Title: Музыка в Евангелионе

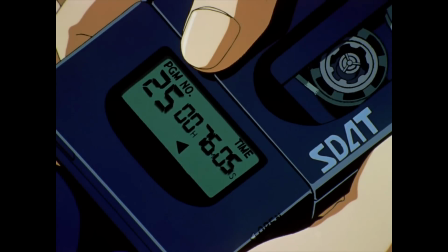12:23 И это если не считать приглушенную музыку из плеера Синзи и радио, которое мы слышим в той самой сцене.
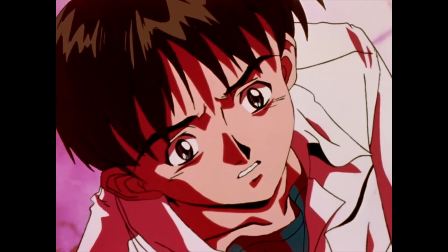12:30 Не знаю, что из этого можно вынести, но это однозначно делает этот эпизод одним из примечательных.
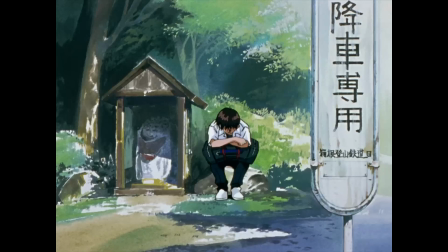12:35 Как в принципе и тот факт, что Хидеаки Анна не причастен к его созданию.
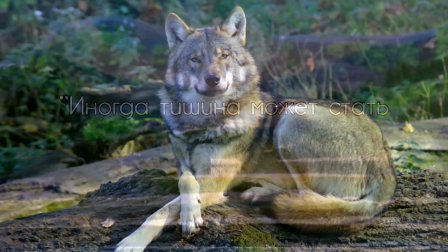12:40 Зато тут можно ауфнуть фразой «Иногда тишина может стать лучшим саундтреком».
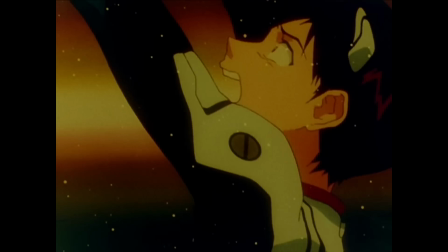12:46 В 16 серии, когда относительно мирные деньки подходят к концу, музыка также начинает значительно меняться.
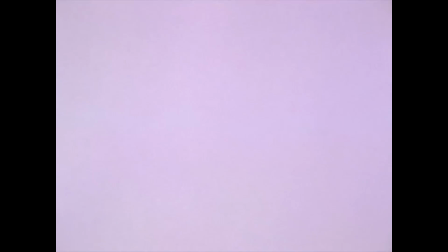12:53 Остаются только мрачный рефлексивный эмбиент, трагичные темы вроде той же Рэй,
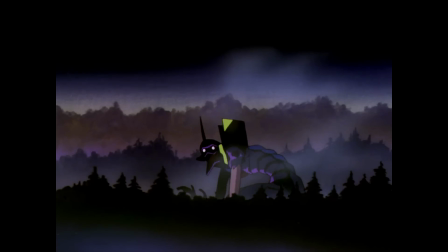12:58 и лютая жуть типа музыки, когда Ева-01 входит в Берсерка. Саундтрек в голове Синди — это вообще отдельная тема.
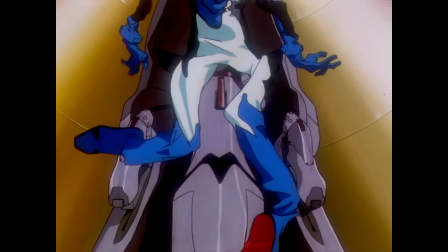13:06 В 20 серии, когда он растворен, в его голове, или правильнее будет сказать, душе,
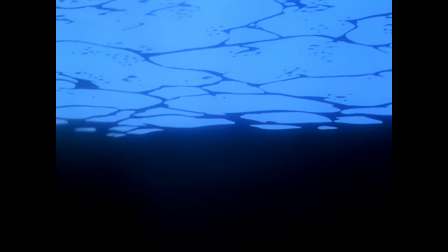13:12 начинает играть музыка, которая звучит как что-то первобытное, первородное, если угодно.
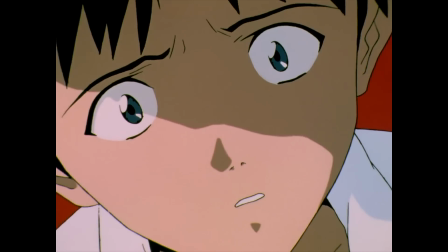13:18 В этой же сцене Синди в очередной раз пытается понять своего отца, и даже тут, в его долбанной голове,
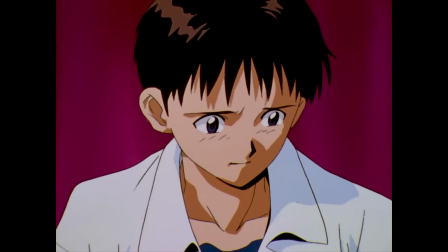13:26 начинает играть Hedgehog's Dilemma, что, по-моему, уже точно подтверждает его важность.
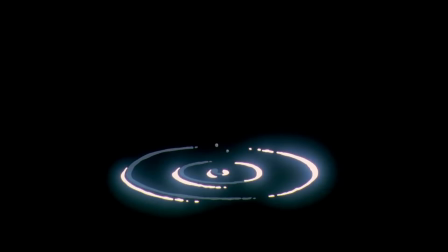13:31 Это, наверное, самая сильная сторона саундтрека, что музыка мало того,
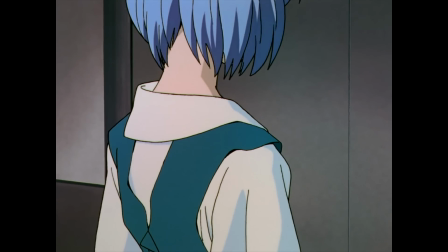13:36 что подходит к событиям, в которых она играет, так еще и расширяет и дополняет их.
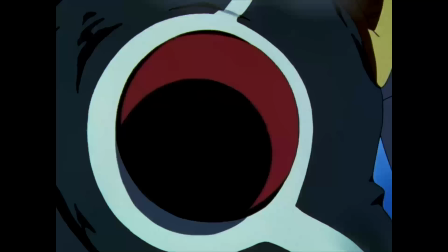13:41 В 19 серии, когда Синди наблюдает последствия своего выбора больше не пилотировать Еву,
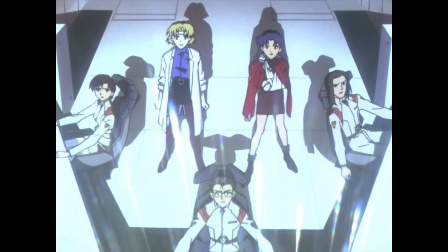13:47 зрителя тут же ударяют пронзительные скрипки Танатоса, и я каждый раз не могу сдержать слезы.
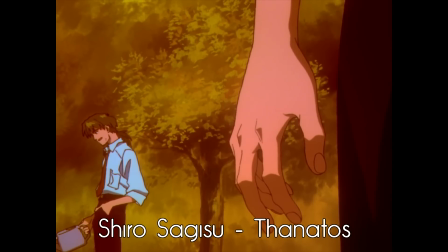13:55 Танатос, по-моему, лучший трек оригинального сериала. Настолько разнообразный, затрагивающий разные настроения.
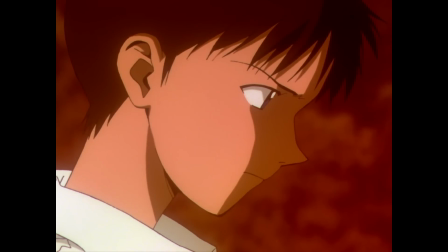14:03 Начинается максимально трагично, а заканчивается на нотке надежды.
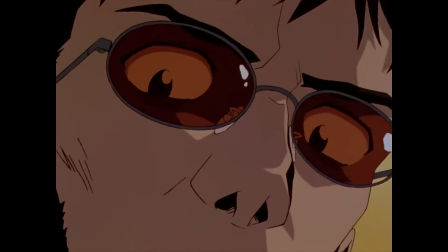14:08 И как только ты вытер слезы, тут же Ева входит в режим Берсерка,
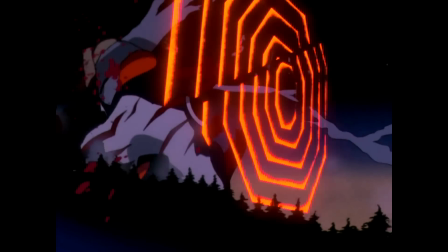14:13 и у тебя просто нет слов, чтобы описать дальнейшее безумие. Дрожь по телу каждый раз, когда я слышу крики Евангелиона.
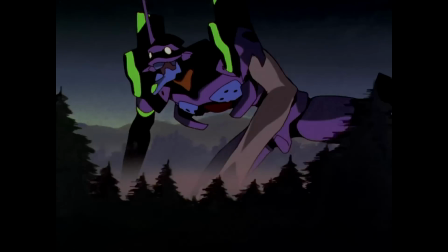14:26 Это, наверное, самый жуткий звук, что я вообще слышал.
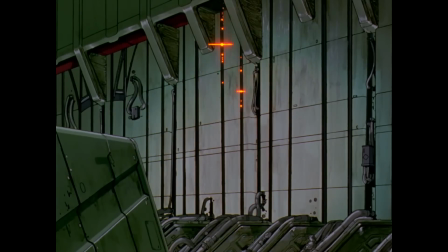14:30 И раз уж речь пошла про звуки, то обязательно стоит затронуть еще одну из причин успеха Евы.
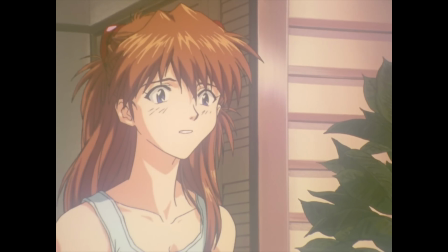14:36 Саунд-дизайн. Звук в Евангелионе — однозначно важнейшая вещь, которую режиссер использует максимально талантливо и умело.
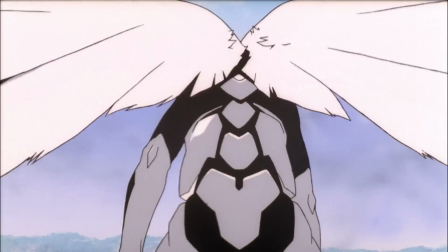14:44 Это относится ко всему. Узнаваемые звуки ударов, звук свертывания крыльев серийных ангелов, который, судя по всему, люди считают лучшим во вселенной,
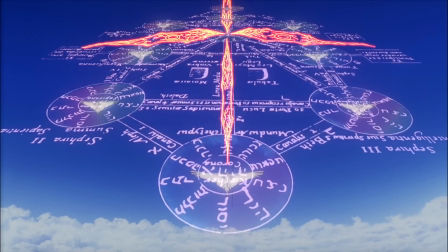14:54 звук запуска анти-АТ-поля, который лично я считаю звуком запуска вселенной.
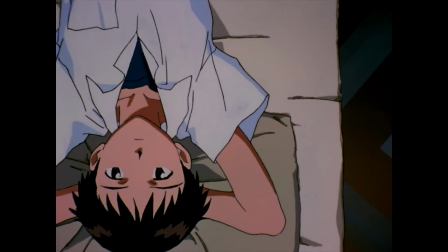15:00 Или вечно стрекочущие цикады, которые, конечно, есть в каждом аниме, но здесь они заполняют пустоту.
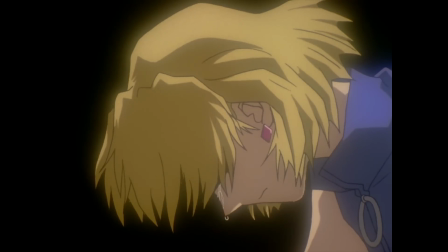15:07 Буквально. Помимо простых звуков, в Евангелионе одни из самых запоминающихся голосов из всех аниме, что я смотрел.
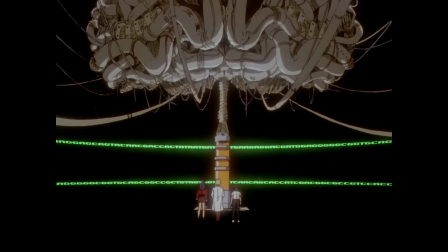15:15 Особенно учитывая, что сейчас актеров озвучки будто бы растят в колбах.
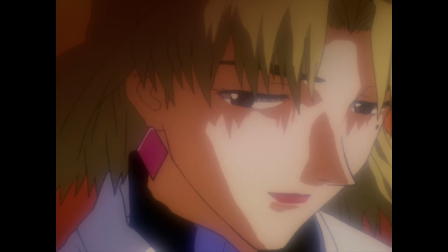15:20 Почти никогда они не выходят за рамки того, чему их учили, когда в Еве Сэйю смогли передать настоящее безумие.
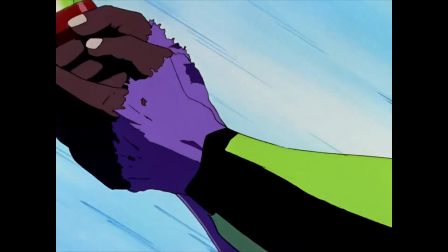15:31 Например, сцена в третьей серии, когда Синзи рубит ангела.
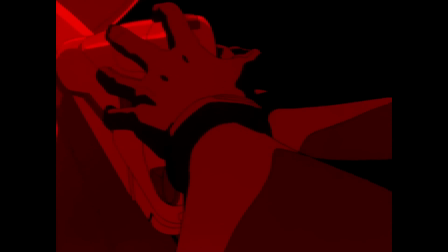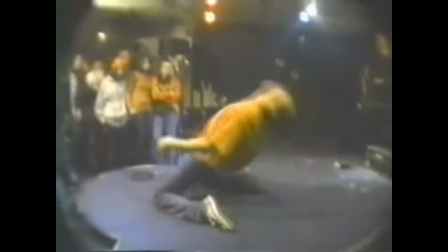15:42 Будто бы смотрю на перформанс Ханатараш, ей-богу.
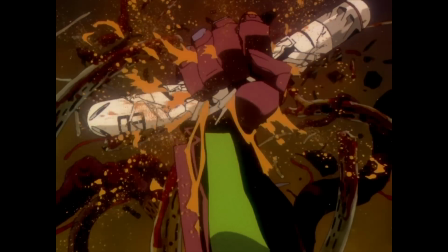15:45 Или 18-я серия, ужас которой идеально подчеркивает музыка и саунд-дизайн.
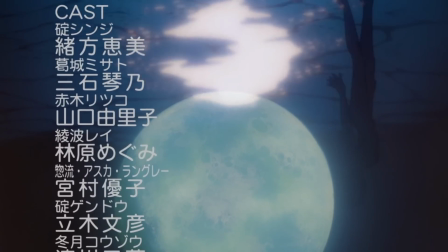15:58 Еще одна вещь, без которой невозможно представить Евангелион, это эндинги.
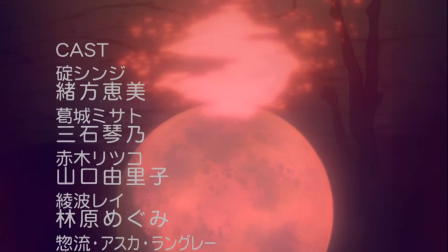16:04 Эндинги здесь, наверное, мои самые любимые. После каждой серии они оставляют это горько-сладкое чувство,
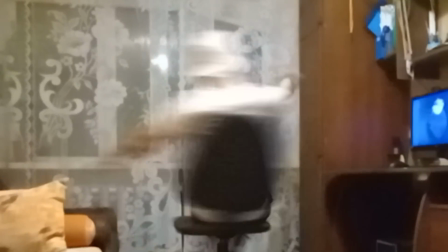16:11 дают время на размышления, хотя скорее, чтобы просто с кайфом покрутиться на стуле,
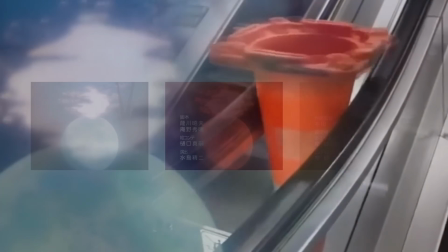16:17 и, по-моему, всегда являются неотъемлемой частью каждой серии, иначе автор не запарился бы с подбором разных Fly Me to the Moon к каждому эпизоду.
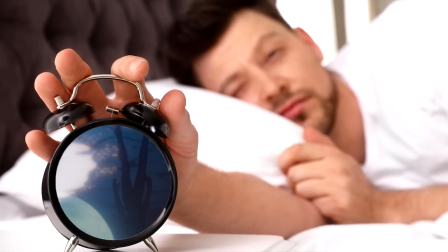16:26 Инструментальная версия, между прочим, достаточно долгое время даже была моим будильником.
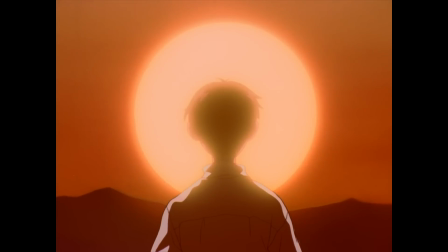16:31 В сериале остается еще много вещей, достойных упоминания, например, Бетховен в серии с Каору,
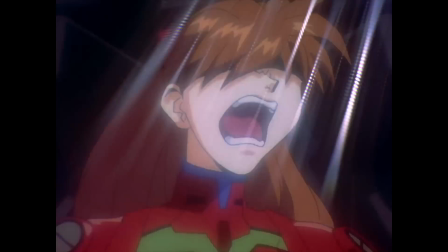16:37 Аллилуйя в серии с Аской и чтением ее мозгов, или музыка в конце 25-й серии,
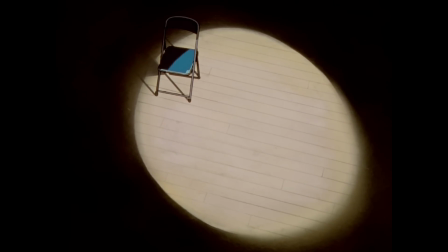16:42 которая словно отражает осознание того, к чему все это привело. Но сделать это видео меня вдохновил не сериал.
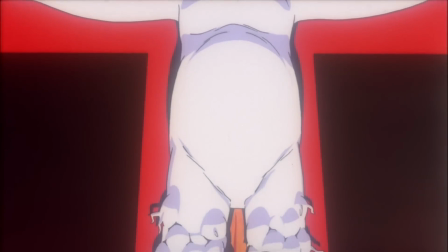16:54 Саундтрек конца Евангелиона почти идеален. С какой стороны на него не посмотришь.
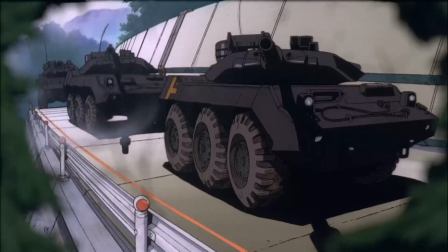17:01 Осмелюсь заявить, что внутри фильма он выполняет главную роль,
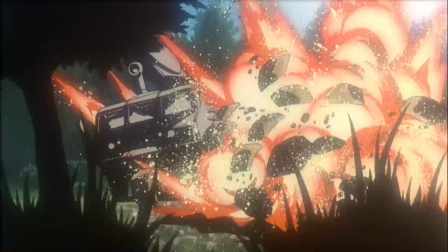17:04 ведь именно музыка объединяет все составляющие воедино и заставляет все работать.
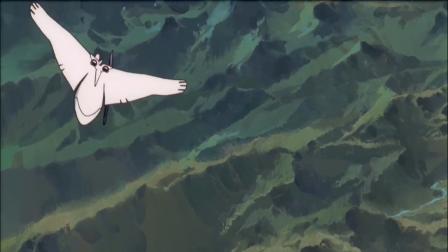17:11 Я осознал его важность, когда решил переслушать его отдельно. И пока я его слушал, я пришел к одной мысли, которая до сих пор не покидает меня.
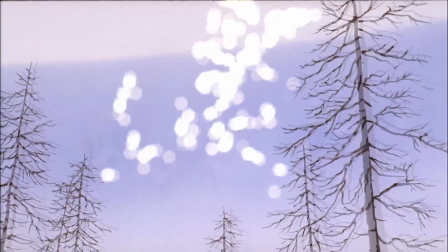17:20 Конец Евангелиона — это мюзикл. Своеобразное театральное представление, экспириенс.
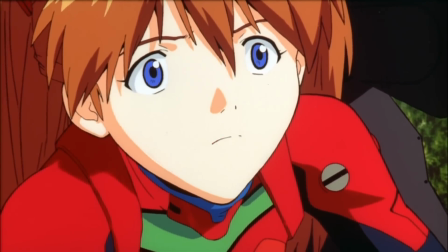17:28 Работа с музыкой и ее подбор делают весь фильм настоящим мюзиклом.
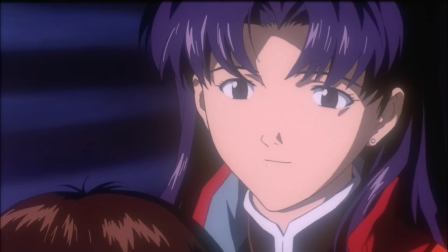17:33 Это попросту неотделимые вещи. Когда слушаешь саундтрек, ты будто бы слушаешь весь фильм, прогоняешь его в голове, и впечатления от этого совсем другие, уникальные.
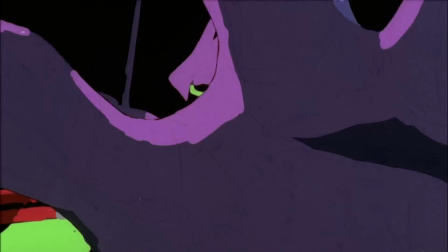17:46 Музыка здесь не черпает свою силу из Евангелиона, ведь музыка и есть Евангелион.
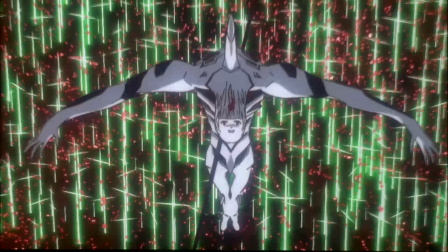17:52 Достаточно вспомнить сцену комплиментации под Come Sucer Todd и то, насколько умело она переплетена со своим музыкальным сопровождением.
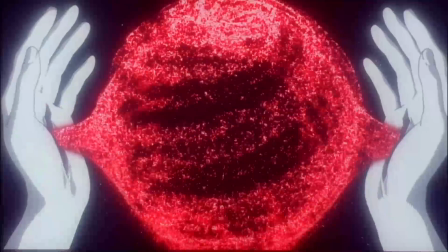18:00 Я уже говорил, но скажу еще раз.
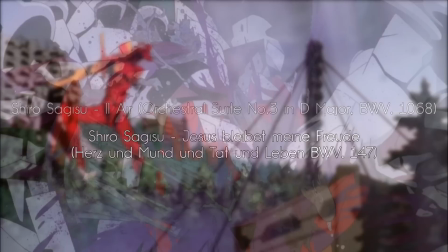18:04 Евангелион буквально сожрал Баха, и эти две композиции теперь не могут восприниматься никак иначе,
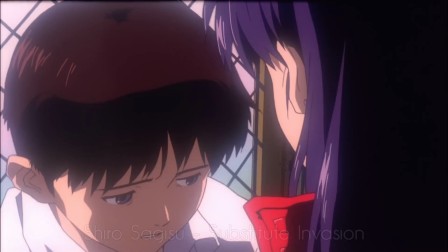18:10 кроме как битва Аски и рефлексия Синзи. Сцена с Мисато под Substitute Invasion, также доводящая до слез. Титры к первой половине, от которых мурашки с нулевой секунды. И мое любимое.
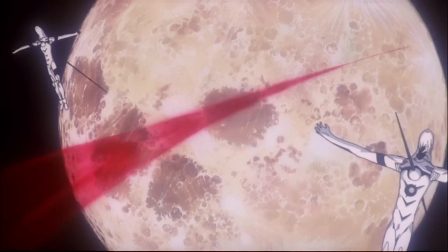18:26 Сцена отвержения комплиментации.
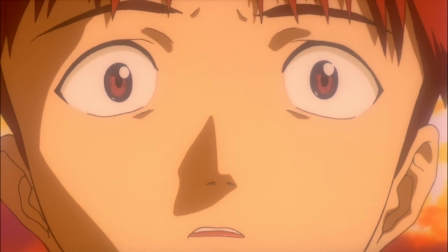18:29 Здесь я даже не буду пытаться описать ту кашу из эмоций, которую я испытываю, когда смотрю на эти кадры и слышу Expansion of Blockade.
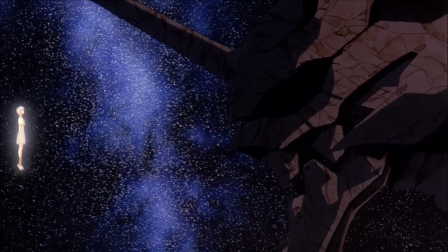18:38 Особенно этот легкий мотив Рэй, заставляющий прокрутить в голове весь тот путь,
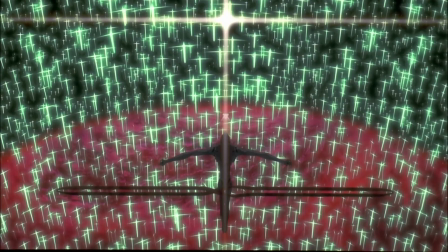18:43 что ты прошел вместе с героями, а затем взрывающийся и показывающий, куда все это привело.
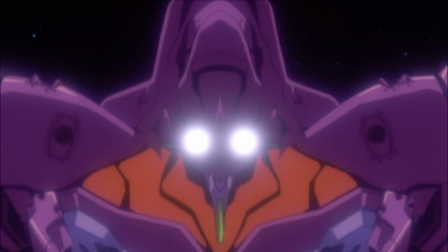18:50 И это ты успеваешь испытать лишь за несколько секунд.
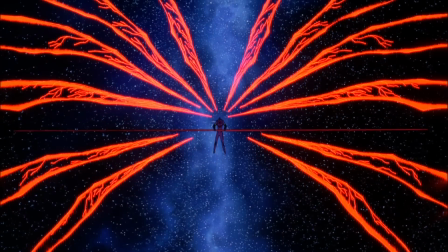18:54 Тот факт, что никто не говорил про величие музыки в этой сцене, про величие музыки в конце Евангелиона,
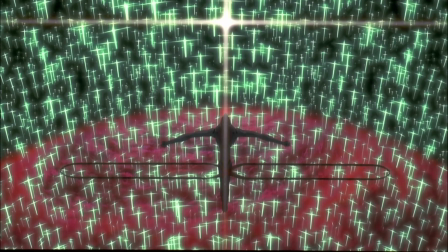19:01 исподвиг меня на создание этого видео.
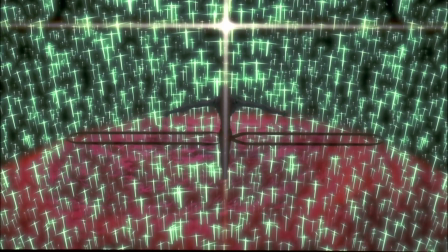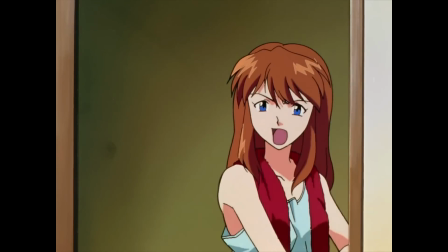19:12 Я убежден в том, что музыка действительно является главной связующей между всеми элементами Евангелиона,
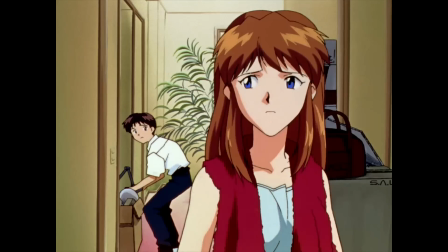19:18 и если не главной, то точно не последней причиной его успеха.
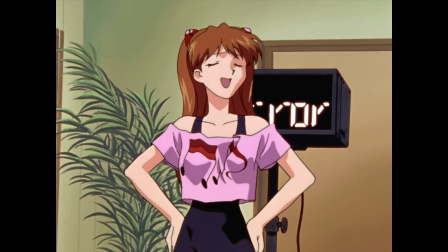19:23 Скорее всего, главная причина — это то, что Евангелион сделан так, чтобы разные люди любили его за совершенно разные вещи.
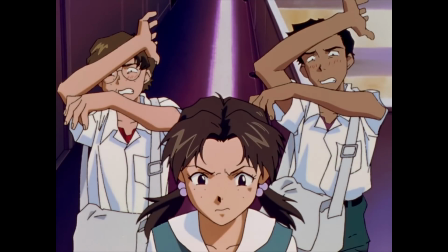19:32 Кому-то нравится, как он идеально передает дух того времени, кому-то по душе вайфу войны, их не за что осуждать,
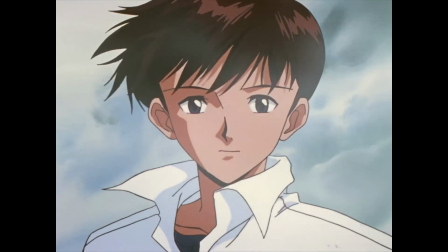19:40 кому-то запала в душу атмосфера и визуал, что, кстати, как раз было тем, что меня зацепило при первом просмотре.
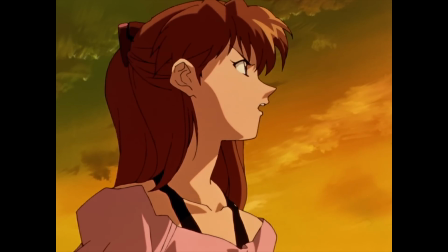19:47 А кому-то, как мне сейчас, в сердце запала музыка в Евангелионе.
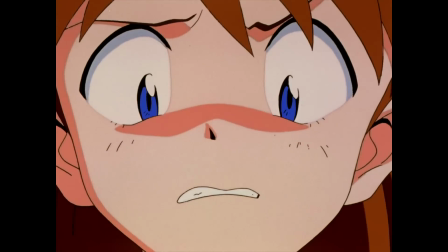19:56 Спасибо, что посмотрели. Надеюсь, я не сильно нашизил в этом видео, и вам всем понравилось так, что вы не поленитесь влепить лайк и может оформить подписон.
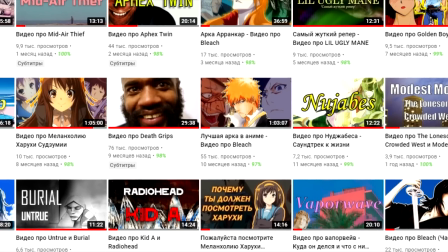20:04 Если же мои видео нравятся вам прям совсем сильно, то теперь появилась возможность поддержать меня на Патреоне,
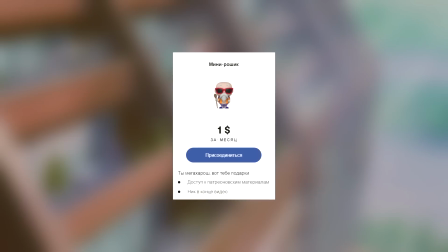20:10 где я даже постарался и намутил всякие крутые ранги. За один батч вы получаете доступ ко всем материалам, что я пощу там, а я там буду постить.
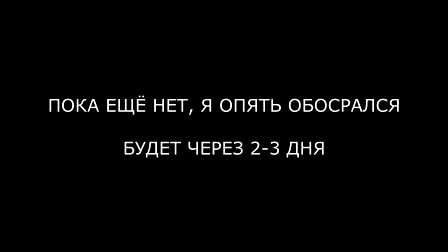20:19 Например, сейчас там есть видео про мои любимые опенинги.
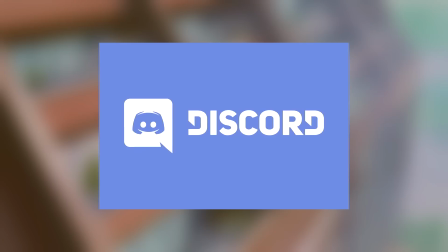20:22 За 3 бача вы получаете доступ к Discord-серверу, где всегда можете задать мне любой вопрос, да и просто приятно поболтать.
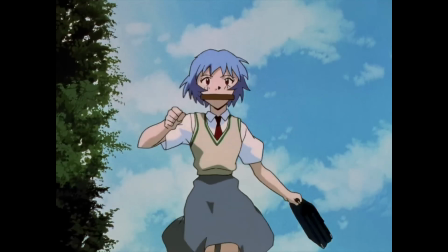20:30 Ну и если уж желаете, то могу поделиться идеями о следующих роликах.